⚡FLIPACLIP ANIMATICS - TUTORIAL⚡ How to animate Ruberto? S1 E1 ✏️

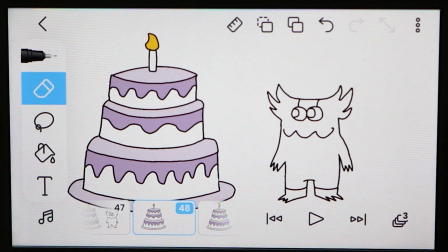We're going to glue this square on number 48 and leave it as is.
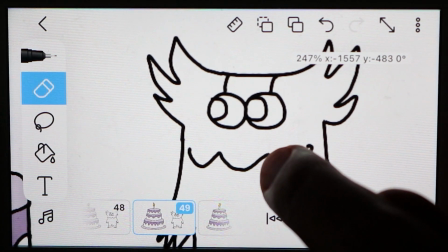In frame number 49, we're going to start changing the expression of the character with 4 poses to make him smile in a mischievous way.
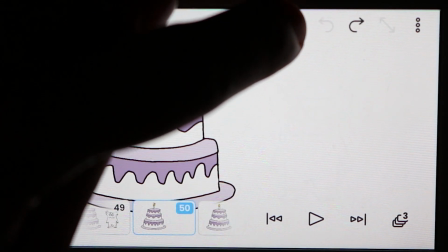The first one being this one, just modifying the mouth a little bit. The next one in frame number 50, we continue modifying the mouth.
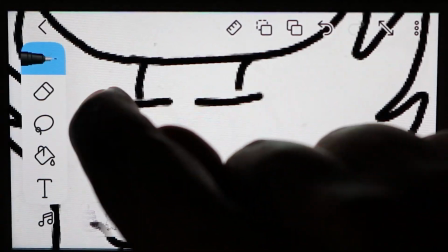We also enlarge the eyes more and make a very slight insinuation of eyebrows.
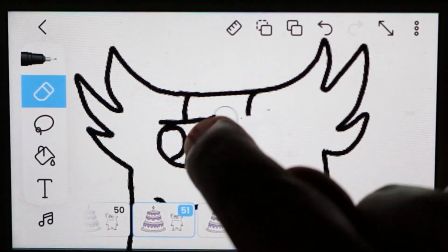In frame 51, we mark the eyebrows further down to give him that mischievous look.
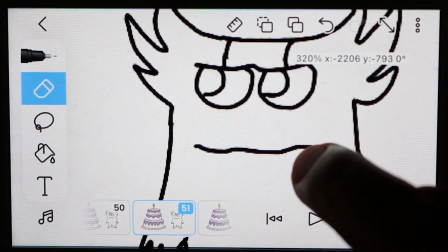And we continue modifying the mouth in the same way, exaggerating the smile even more.
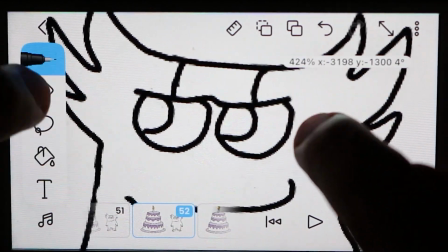Finally, in frame number 52, exaggerate the expression even more, which looks like this.
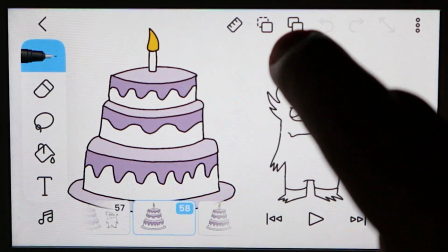Now we can copy this frame and paste it to frame number 67, which is where our cake and the first scene ends.
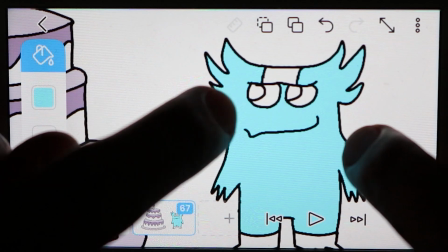Finally, we apply the color to all the pictures.
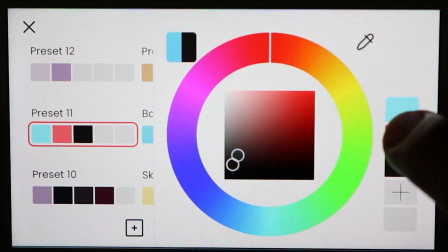You can import a reference image from Ruberto to extract the exact color with the eyedropper, or you can create your own color palette according to your taste. Step number 3. We're going to continue the story in a new scene. Frame 68, we're going to leave it free.
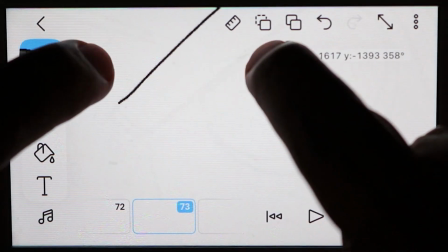Here we're going to go straight to frame number 73, and we're going to draw a chainsaw with the design you like most visually.
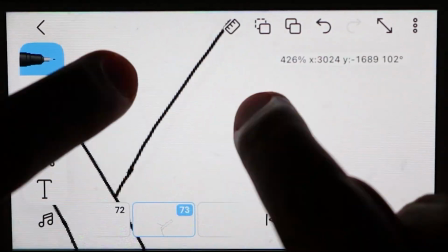Mine is a little bit simple, very cartoon style, like Ruberto.
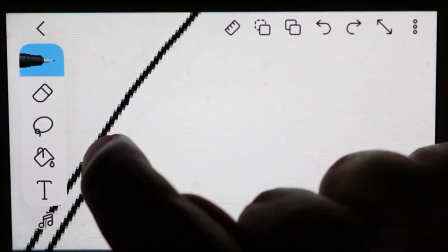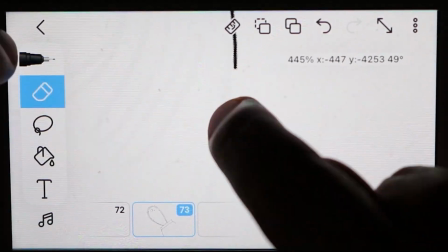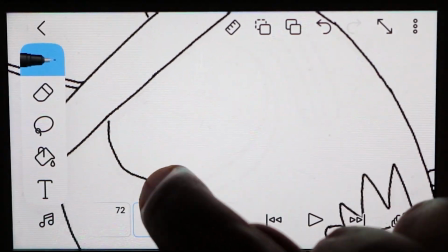I also let a little bit of the character's claws show through to have that continuity.
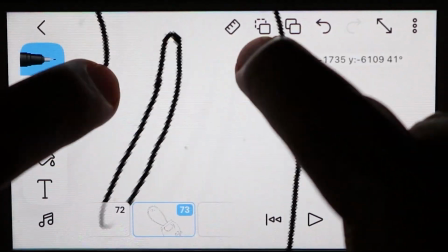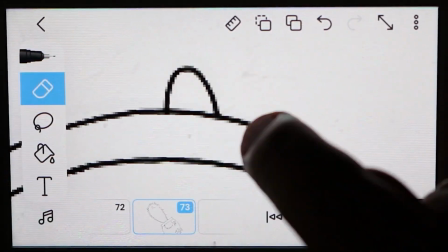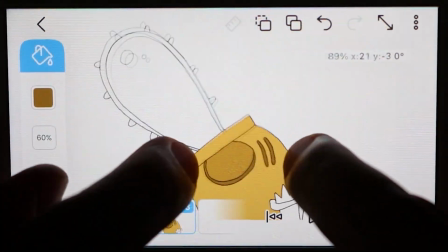I put this yellow tone that I liked a lot, and this bluish gray tone for the blade or the edge of the chainsaw.
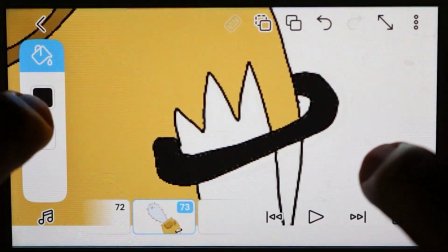And it looked like this.
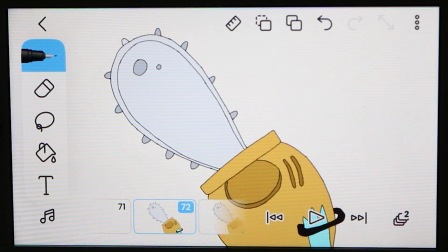Now we're going to copy the frame and paste it into the previous ones. First, in number 72, we select the whole piece with the lasso tool.
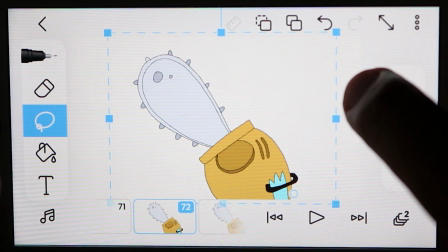Put the anchor point at the bottom right and rotate it a little to the left.
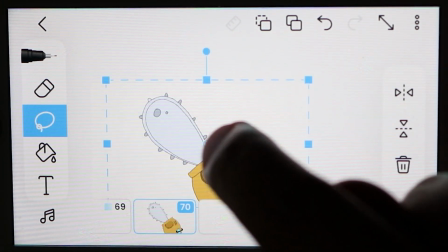We go to frame number 70 and do the same thing, but this time we rotate it a lot more.
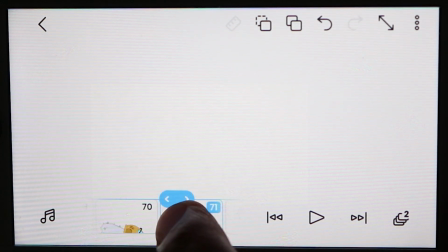I skipped frame 71 because we're going to make another smear, so now we paste the frame here too.
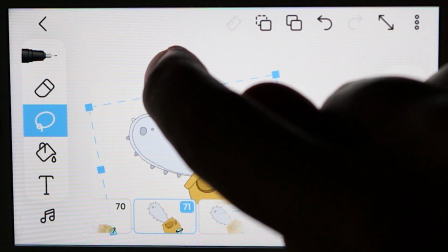Rotate it so that it is in an intermediate position and do the process that I explained with Ruberto to create the movement trace.
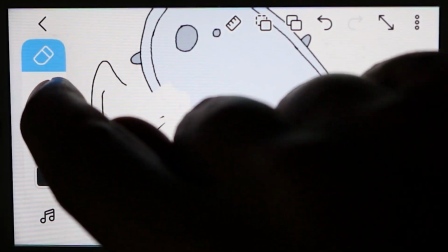Erase, make a couple of lines following the direction, and this way it will be a very cool trace.
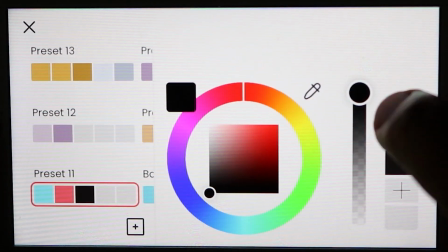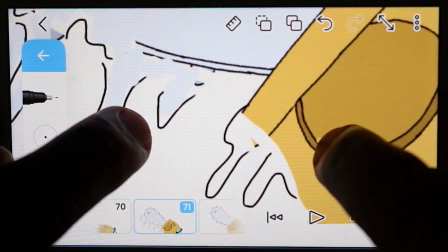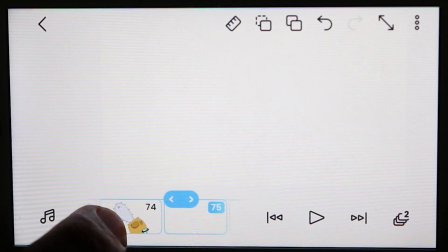We glue the frame also on number 74, 75, and 76 to give a slight pause.
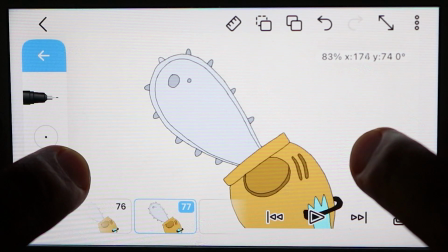In frame number 77, we also paste it, but here we're going to give the effect of vibration of the chainsaw.
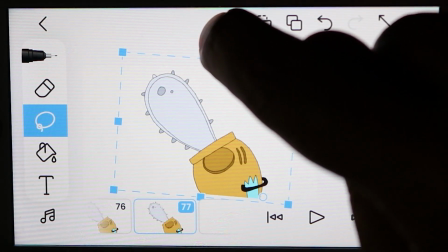So we select it, put the anchor point at the bottom right, rotate it a little, and we will erase the teeth of the blade to draw new ones on the halves.
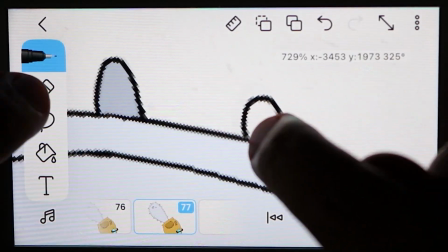You can erase one at a time and draw the other one simultaneously.
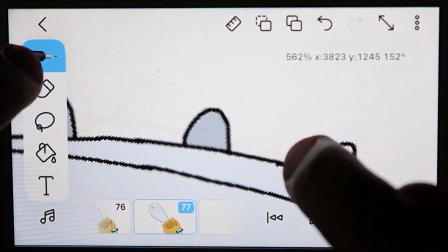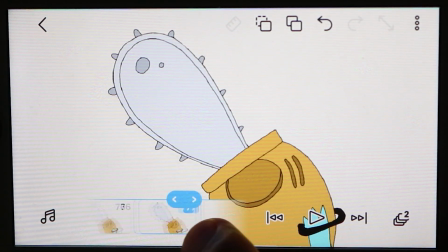Now that we have both frames, we're going to copy each one and paste them consecutively until we get to frame number 92.
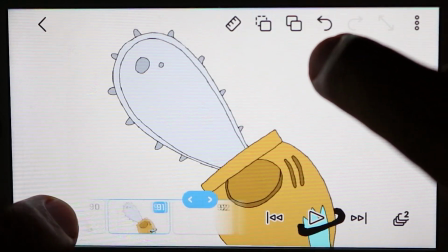It'll look a little something like this.
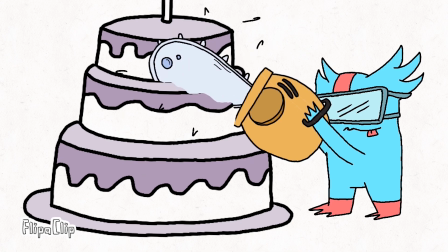Step number 4. In frame number 93, we're going to draw Ruberto cutting the cake with the chainsaw.